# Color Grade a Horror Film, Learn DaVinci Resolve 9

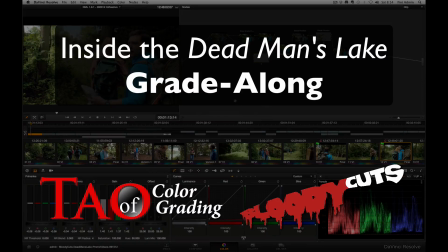0:00 Hi, this is Patrick Inhofer and I'm going to give you a quick look inside the color grade of Dead Man's Lake using DaVinci Resolve 9.
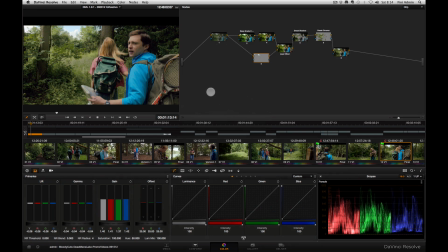0:10 We're in Resolve 9 right now. The first thing I want to point out is we're working with this beautiful Arri Alexa footage,
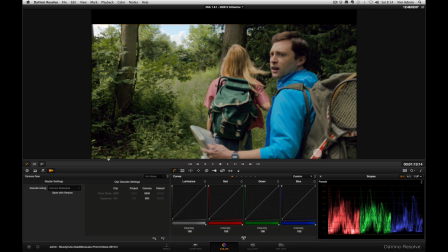0:18 but we're not getting beautiful pictures at the end. This is not the most perfect representation of what Arri Alexa looks like.
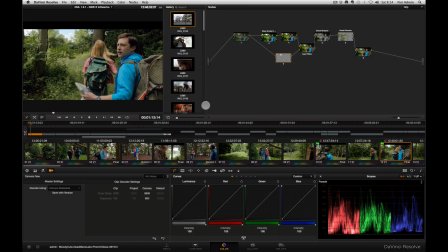0:28 And there's a reason for that, because this film was meant to emulate a 1980s slasher film.
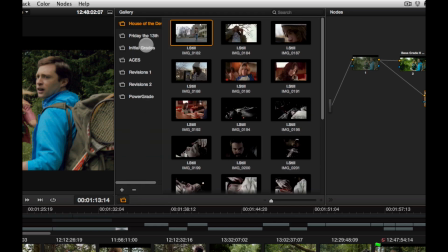0:35 And if I come up here,
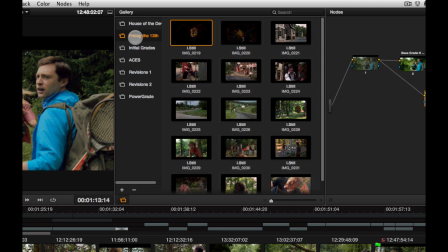0:36 I've got some reference images from a classic 1980s slasher film, Friday the 13th.
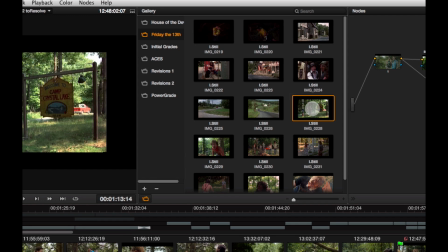0:44 And I used a couple of shots here as my references. For instance, for a lot of the forest stuff, I used one of these establishing shots.
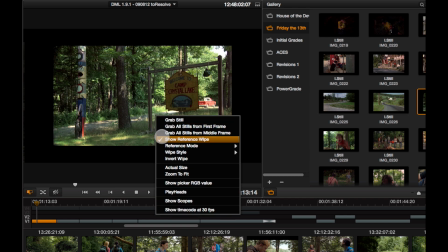0:52 And the point that I was trying to do on this grade was allow me to cut,
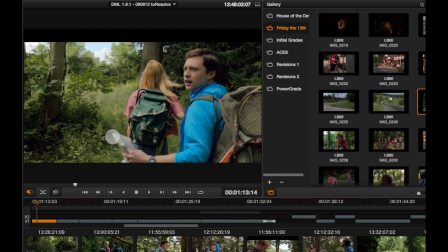0:58 as I bounce between the reference frame and this shot of our actual show, Dead Man's Lake,
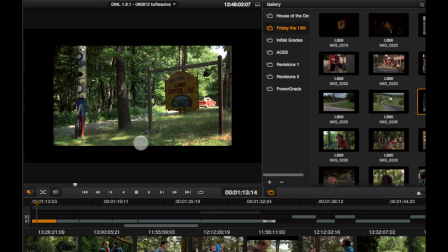1:05 could I cut Dead Man's Lake in with this Friday the 13th footage and feel like,
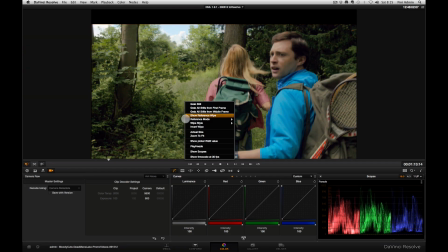1:12 you know, yeah, I mean, it feels like they're in the same place.
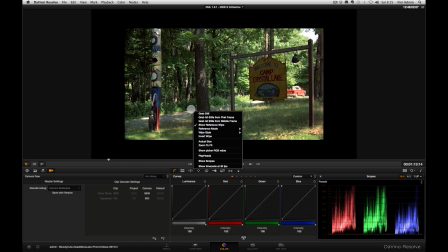1:15 I mean, that was my goal was to make Dead Man's Lake feel like Friday the 13th. All right, it was a classic 1980s film transfer, very dirty negative. There's actually film damage along the right-hand side here. And so, you know, I loved using that as my reference to cut against.
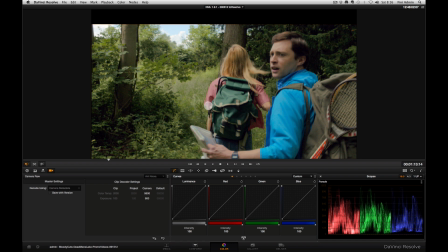1:34 Let me give you a quick breakdown on what's going down here. What you're looking at is the final image without any film grain on it, because we did put film grain on this. this is the version that has basically just our LUT applied to it it's just a good looking image it it's got its full color
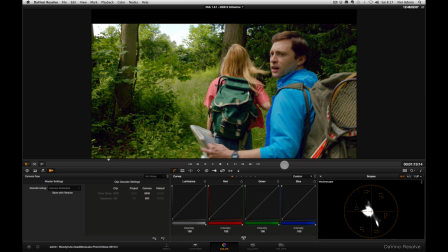1:53 it's not desaturated or in any way affected to make it look older so this is probably a more accurate representation of what most people probably want to get out of an Aria Alexa camera it looks good you know it looks saturated it looks HD you'll notice if you look on the vector scope here there's a lot more
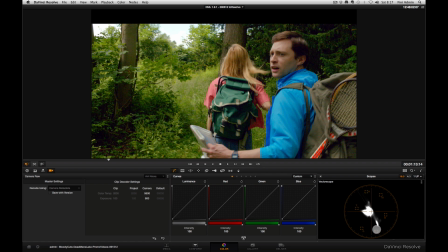2:12 saturation a lot more greens and yellows if I move us back into the previous version here you can see that I've pulled a lot of this color out taking a lot of the color out of the skin there's even in a
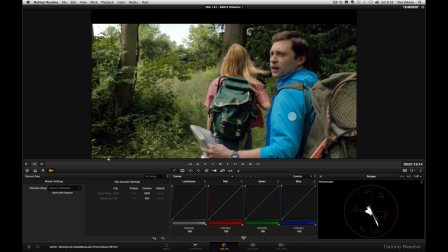2:27 little bit of blurring going on and some of the color channels all designed to make it feel like a much older film and then when we come back
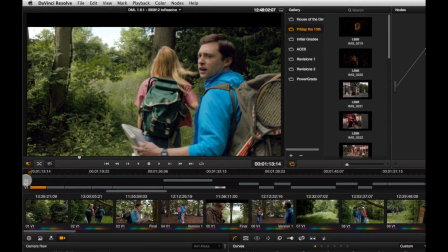2:37 and turn on our film grain we even
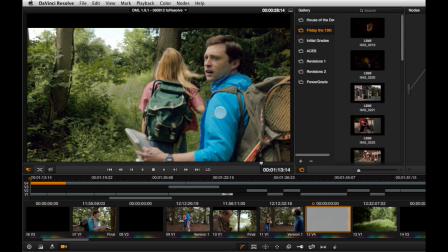2:43 get just a little bit more degradation of the image becomes a little more contrasty a little more degraded and that was the goal of the film was not to make
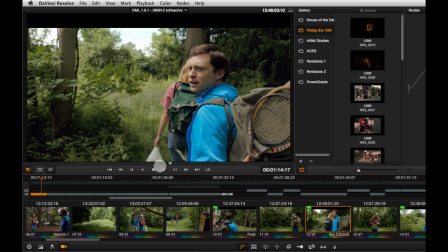2:51 this beautiful showcase for Ari Alexa but rather make it feel like something that was shot 20 years ago now a quick breakdown of
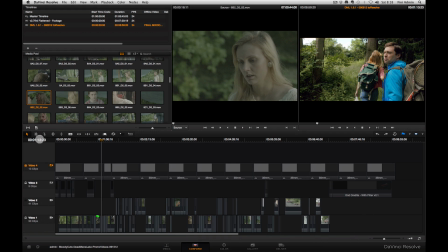3:00 what the project looks like I've got four tracks of video in here track one are is the camera original footage track two
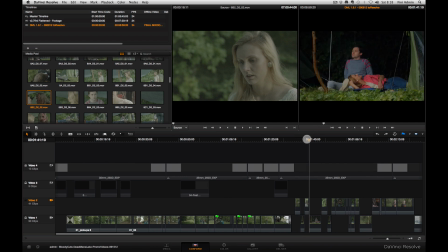3:11 are all the visual effects shots basically anytime you see campfire you
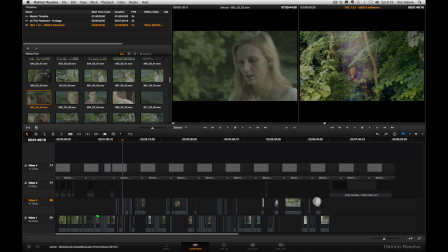3:18 we've got to put smoke in there as well as fireworks stuff and then you know again on the back
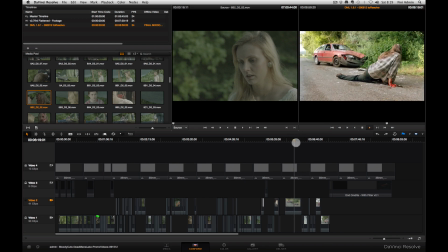3:24 end here on on this long tracking shot you've got smoke coming out of the car here so everything on track 2 is a visual effect shot or something that went through visual effects we've got on track three our
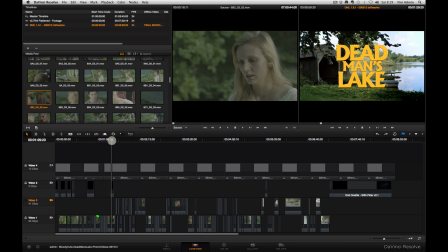3:39 titles all right titles were interesting you're going to see in this training how they were originally provided to me as pro res 444 and i had to change it up with embedded alpha channels resolve was not reading the alpha channels correctly
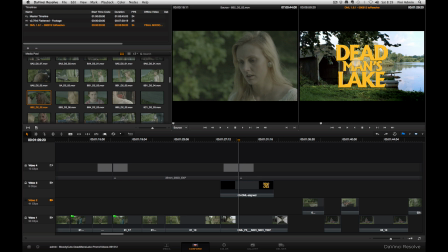3:53 so I went into After Effects had to split out the alpha channel from the source video and you'll actually see me do that and I talk
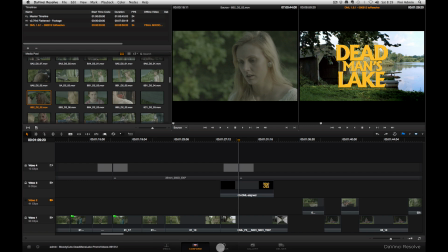4:02 I talk you through how I do that in After Effects and then if we come back into the color tab here you can see I've then used you
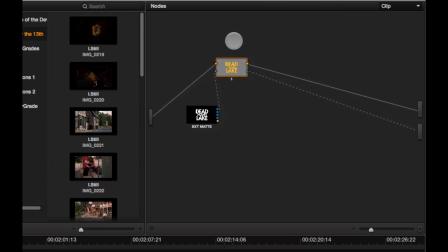4:10 know two sources here I've got the fill in here and I've got an external matte these were originally one file ProRes 4444 with the alpha channel and I ended up splitting them up in After Effects to
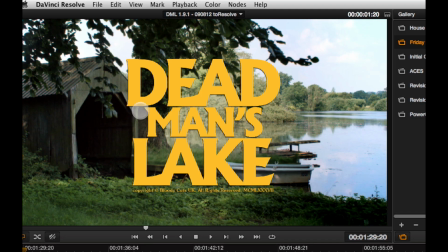4:23 make sure I got the really nice soft-edged shadows and all that.
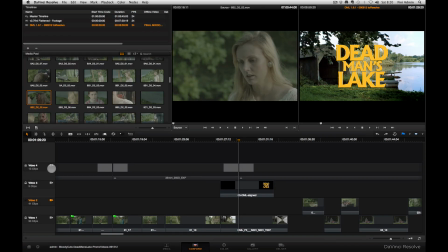4:28 And then finally on track four here is the film grain. And this film grain came from the Cinegrain collection. This is the 35mm 250D grain.
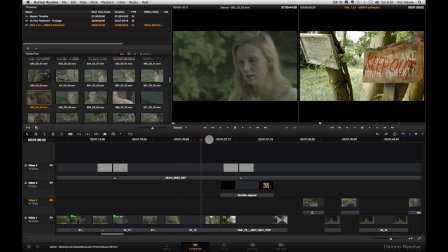4:43 Relatively soft. We didn't want to necessarily go with the 16 mil grain it's a lot more powerful and it's a lot more obvious we lose some of this grain texture
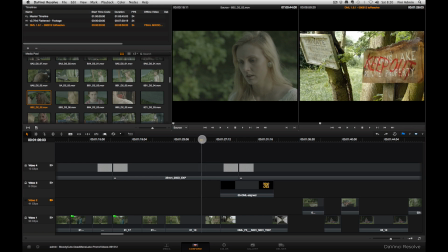4:56 well we lose the grain texture when you see it on YouTube but it's still interacting with the video underneath it it changes the look of the video underneath it when we turn it on and off and so you know I'm okay with the fact that we lost that
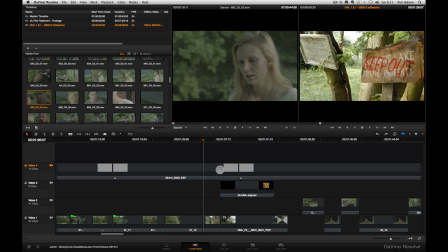5:12 texture in the YouTube upload because if we got with the 16 mil it would have been a lot more obvious it would have been more of a character and we just didn't want that we just wanted to feel we didn't want to knock people over the head with it as you can see the footage ends the credits start
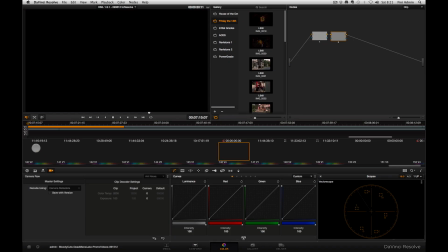5:28 at 7 15 if I come in here into the color tab and turn off these top two tracks what we've got in this project
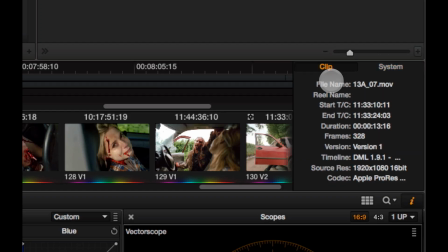5:38 are 131 shots we're dealing with across this film.
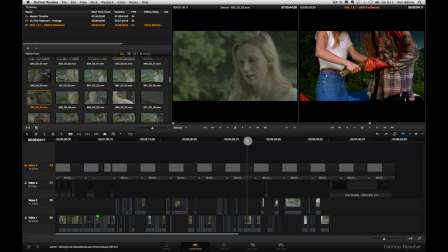5:43 And, you know, and that's what we'll be going through from beginning to end. We'll be taking a look, for instance, in here.
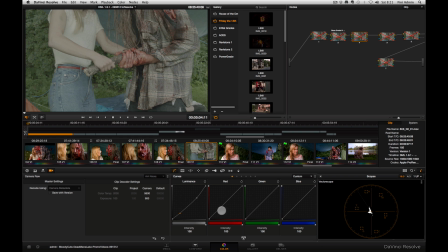5:50 Here's where we started. That was the camera original. Here's where we ended up.
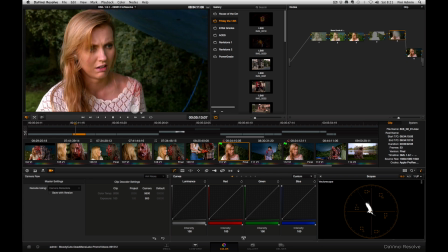5:56 And in fact, I've got on her shot here, I've got a couple different builds of how we did, how this grade worked out.
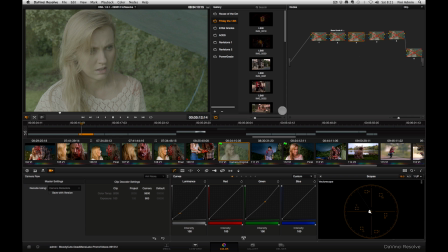6:05 So we've got our camera original, all the nodes turned off in here. Close that down.
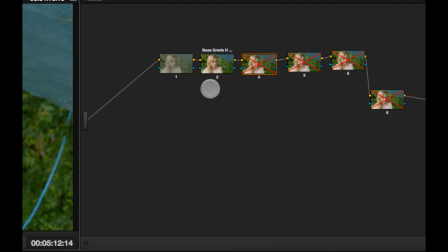6:13 Let's come to the custom LUT. So I ended up building a LUT. There's part of the training is where I take you through how I got to finally getting this particular LUT.
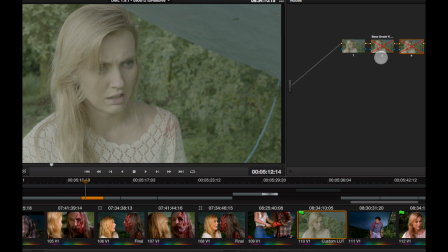6:22 And basically all this LUT does, if you turn it on and off, it takes us from this log C profile, which looks wrong to the human eye, but has lots and lots of data and detail in there.
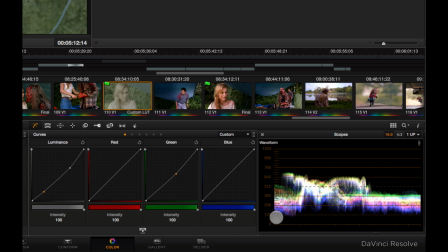6:33 You know if I come up to the waveform here, you can see that you know all of this data is stuck in between you know the dark Grays and the mid whites, but there's actually a lot more latitude in here It's just it's the way it's recorded and then if we turn on
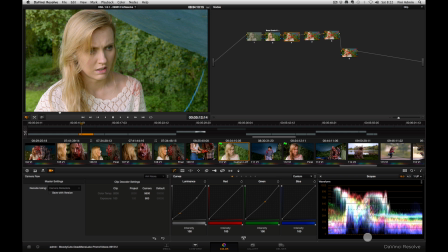6:48 this lot You can see now we've expanded this thing out. You know all the way we're filling up the waveform and That was done primarily in this lot You can see just how rich and vibrant it looks if I turn on node 4 here You can see I've started to add a bit more contrast,
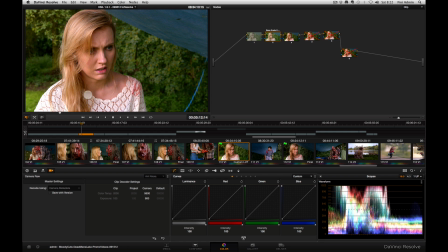7:03 a bit more mood, and a lot more saturation, saturated upper skin tones, made it look prettier. But, you know, this is a very HD look. So I had to then work on grunging this up a bit, and that's what we ended up doing in here with the final.
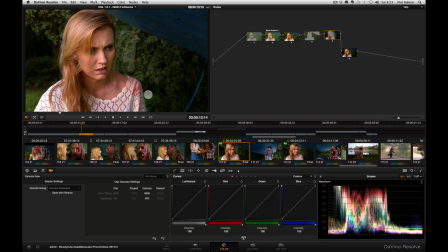7:22 So in the final, we've backed off a lot of the saturation, we've backed off a lot of the color, and we've also added a little bit of blur which isn't quite
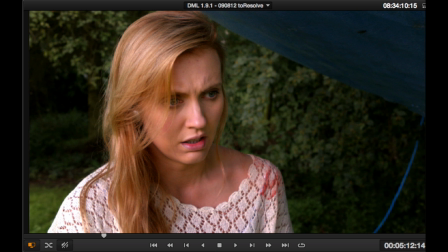7:32 so obvious on here you probably won't be able to see it but it's just a touch it's a feel it's not meant to be blurry and we've and we've only done that on a couple of the color channels to give us a bit more feeling like it wasn't shot
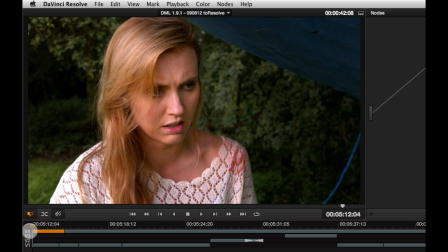7:45 on such a sharp lens and then you can see when we turn on the grain it adds a little bit more contrast in there gives it a a little bit more of a 1980s kind of feel and yeah that is
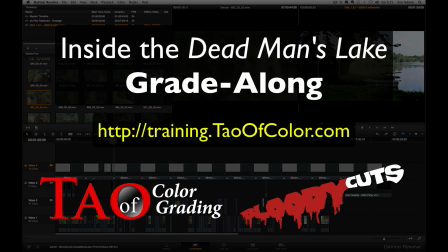7:58 my quick overview of dead man's lake hope you enjoyed it and i hope i'll see you in the great along when it's released in october thanks a lot